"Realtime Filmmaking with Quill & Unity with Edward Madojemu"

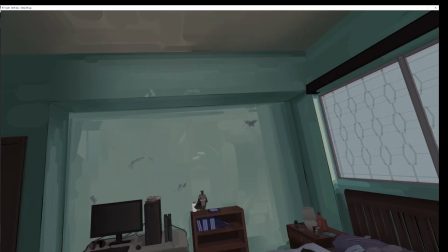(4:08)
It's and you'll actually see why.
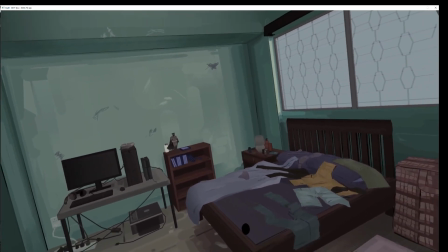(4:11)
So the beauty of this is, while I was making this one, I was also developing the tool set that I was working with in Unity.
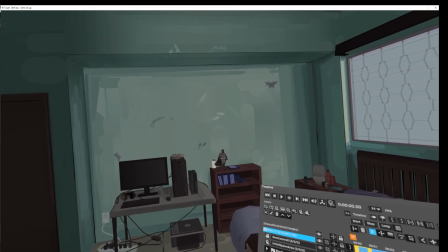(4:18)
So side by side, I could kind of go back and forth and see how I could best create my set to work in tandem with Unity.
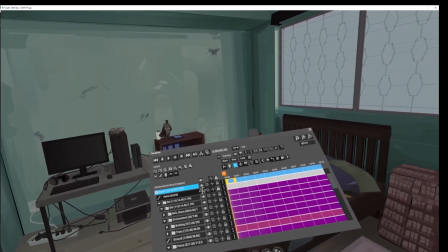(4:25)
And some of this is from, you can also see some of this in the methodology from the last tutorial I did.
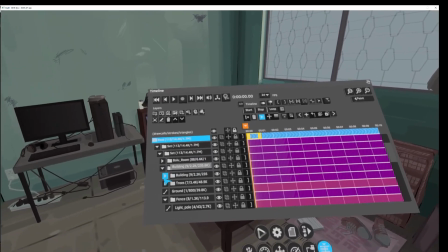(4:30)
But the scene is set up in a way where
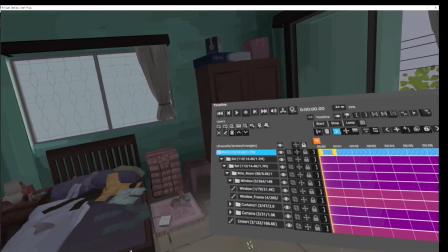(4:36)
all the elements are kind of broken up into little pieces where it's not just meshes.
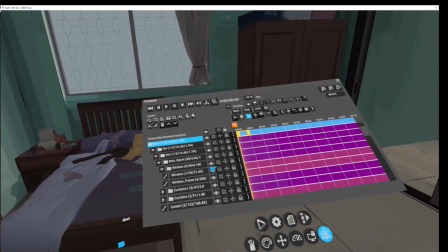(4:42)
There's like different layers to it. For different reasons, because you wanna be able to export and set materials differently,
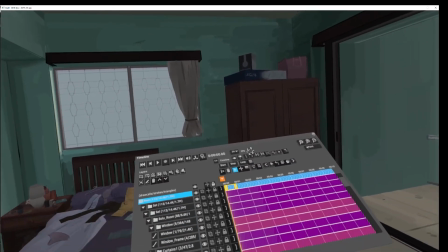(4:50)
so you can add more effects and heighten the way your environment looks over time. Like for example, the walls.
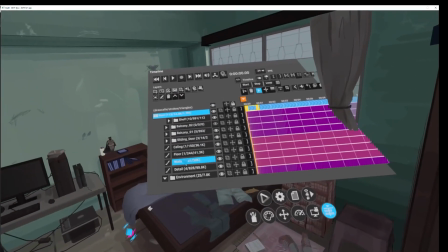(4:55)
I'm trying to find. Yeah, the walls are really a specific thing.
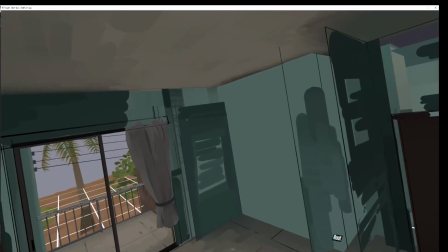(4:59)
For example, so what I've just turned off is like the outermost layer of the walls.
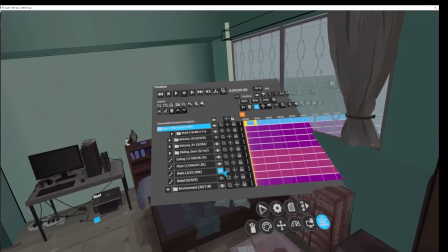(5:05)
Everything else is detail. So you can kind of see, this is what the walls actually look like.
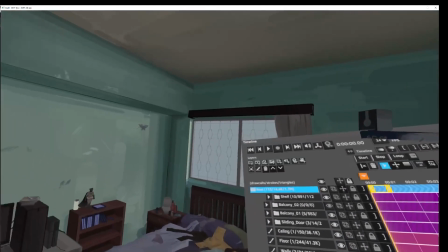(5:10)
Yeah. But then I added this detail layer, and it adds so much already.
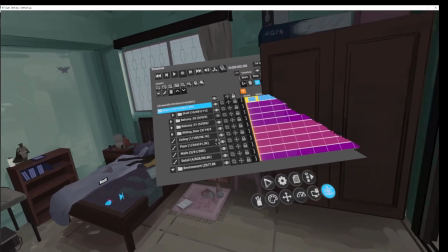(5:14)
And what this detail layer is mostly here for is things like, for example, ambient occlusion.
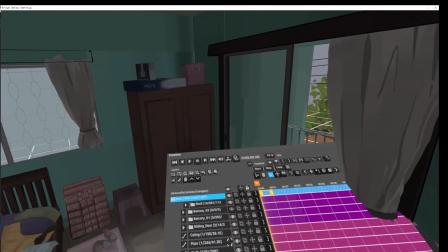(5:21)
Because like my shaders in Unity are like they're pretty stylized, so they don't have the full range of like dynamic lighting.
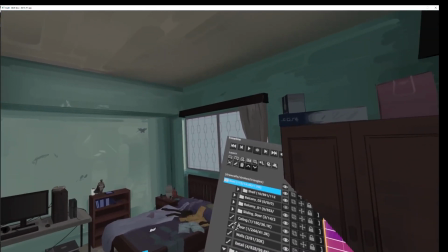(5:29)
So with a detail, I can put in things like ambient occlusion in places where I know that there's pretty much,
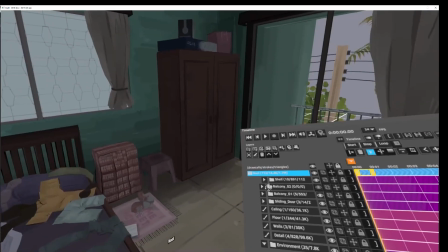(5:34)
in most cases, there's always going to be darkness. So like you're painting some of that detail in,
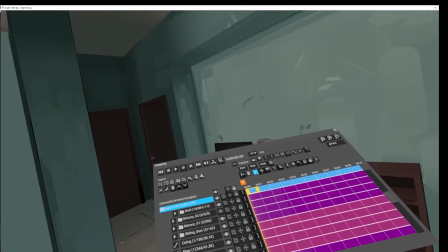(5:39)
so you don't have to do that on the like in the Unity side, because I find if
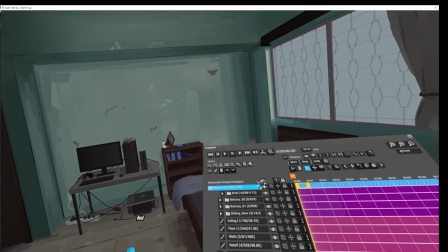(5:44)
you plan ahead in terms of knowing what your environment might look like, or what the main points of interest are,
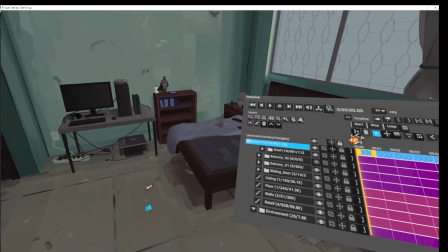(5:51)
you can plan these things ahead of time, and it really enhances the effects. Like for example, there's the shadow on the bed and stuff under the bed and stuff like that.
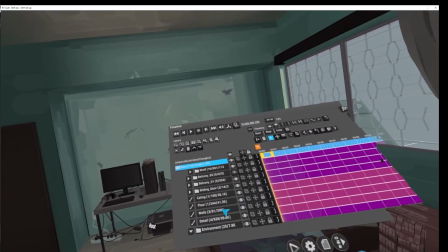(5:59)
But also this detail layer has a secondary function that I'll show once I get into the Unity stage.
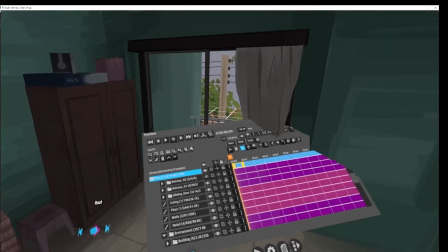(6:05)
But there's all these small considerations made into it, as well as things like these sliding doors are also separate items because they get animated in the film.
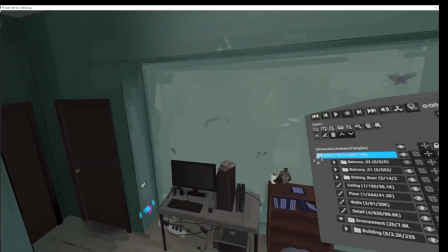(6:13)
So there are all these little these considerations here and there that have to be made when I was building my set,
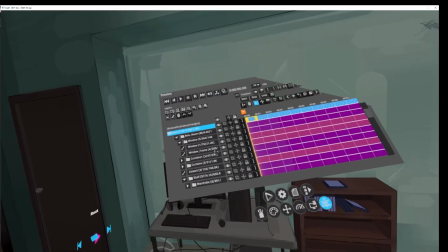(6:20)
so I can really make it feel alive in the final Unity setups.
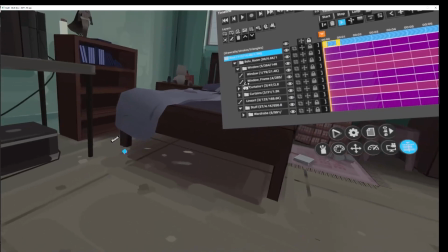(6:25)
So, for example, the shadow under the bed, it's painted, but then you would also combine it with a real shadow in Unity?
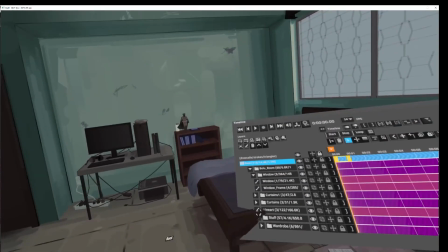(6:33)
Exactly. It's cool.
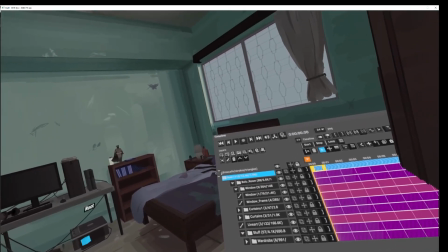(6:34)
So because the beauty of it is the shadows you bake in here will blend into like whatever the lighting settings you have.
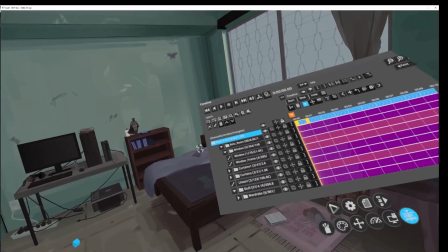(6:42)
So you can add the tints you want onto them.
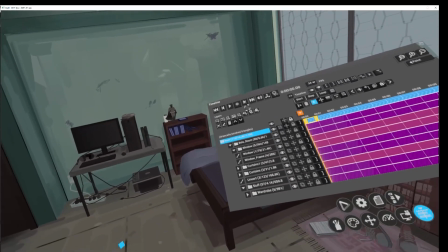(6:46)
So you kind of have your painted lighting here basically functions both as texture but also lighting.
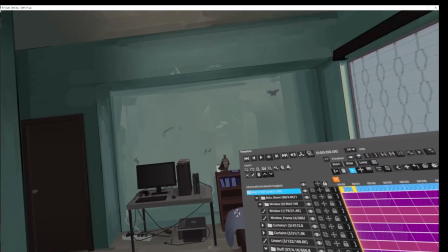(6:53)
So you can kind of totally alternate between how you use them. And the same thing with the lines.
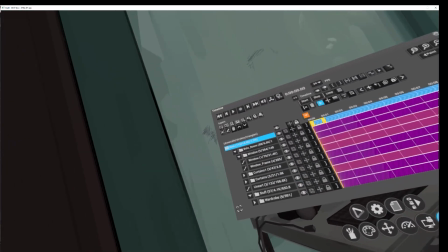(6:58)
So the line art is separate as well, because I wanted to do special things with how the lines appear in this film.
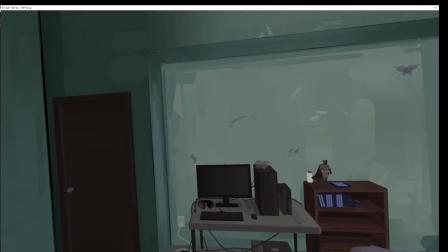(7:03)
So yeah, that's just a quick breakdown of the set.
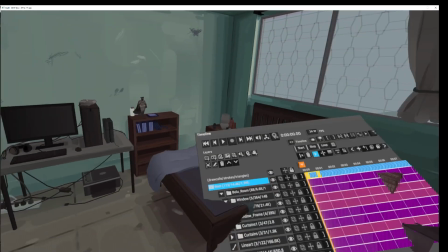(7:07)
But what I'm going to show you next is the characters, which are probably the most complicated part of this whole project.
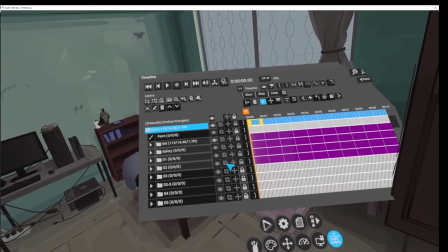(7:13)
So this was my first time messing around with rigging in Quill.
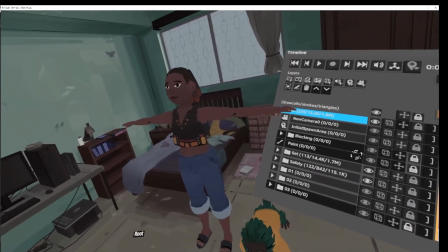(7:19)
So I always had, in any scene, I always have like a safety backup of my characters, because it's very easy to like have them go off model once you start animating.
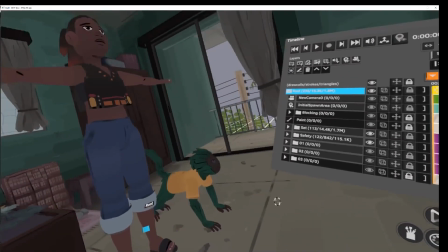(7:27)
So there are only two characters in the whole film, these two, right? So this is what their co-models end up looking like.
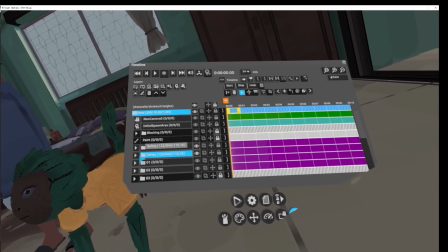(7:34)
As you can see, they're rather huge
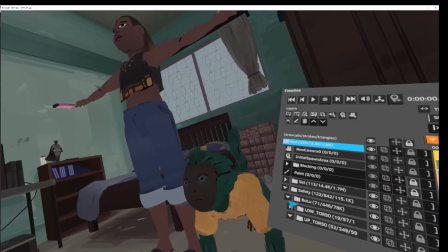(7:39)
in terms of like they're really high poly, and mostly that's because these models weren't meant to be viewed in real time.
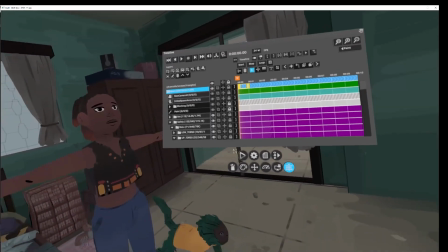(7:48)
They're meant to be rendered with lighting, so they're built in a way where their mesh is very much geared towards that.
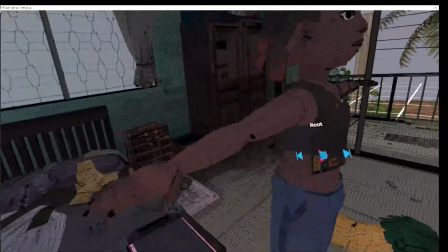(7:56)
As you can see, like it's mostly singular strokes here and there,
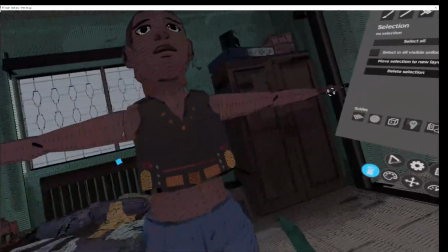(8:00)
so I can have really nice normals when I'm lighting, and I can very precisely control how it looks.
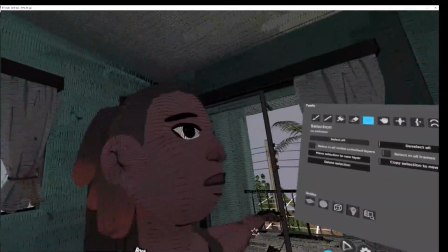(8:06)
So her head is basically one line brush stroke, right? Almost. It's actually the sphere brush here.
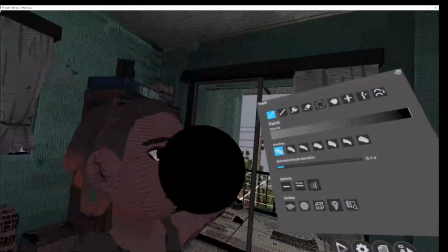(8:13)
It's just one. Yeah.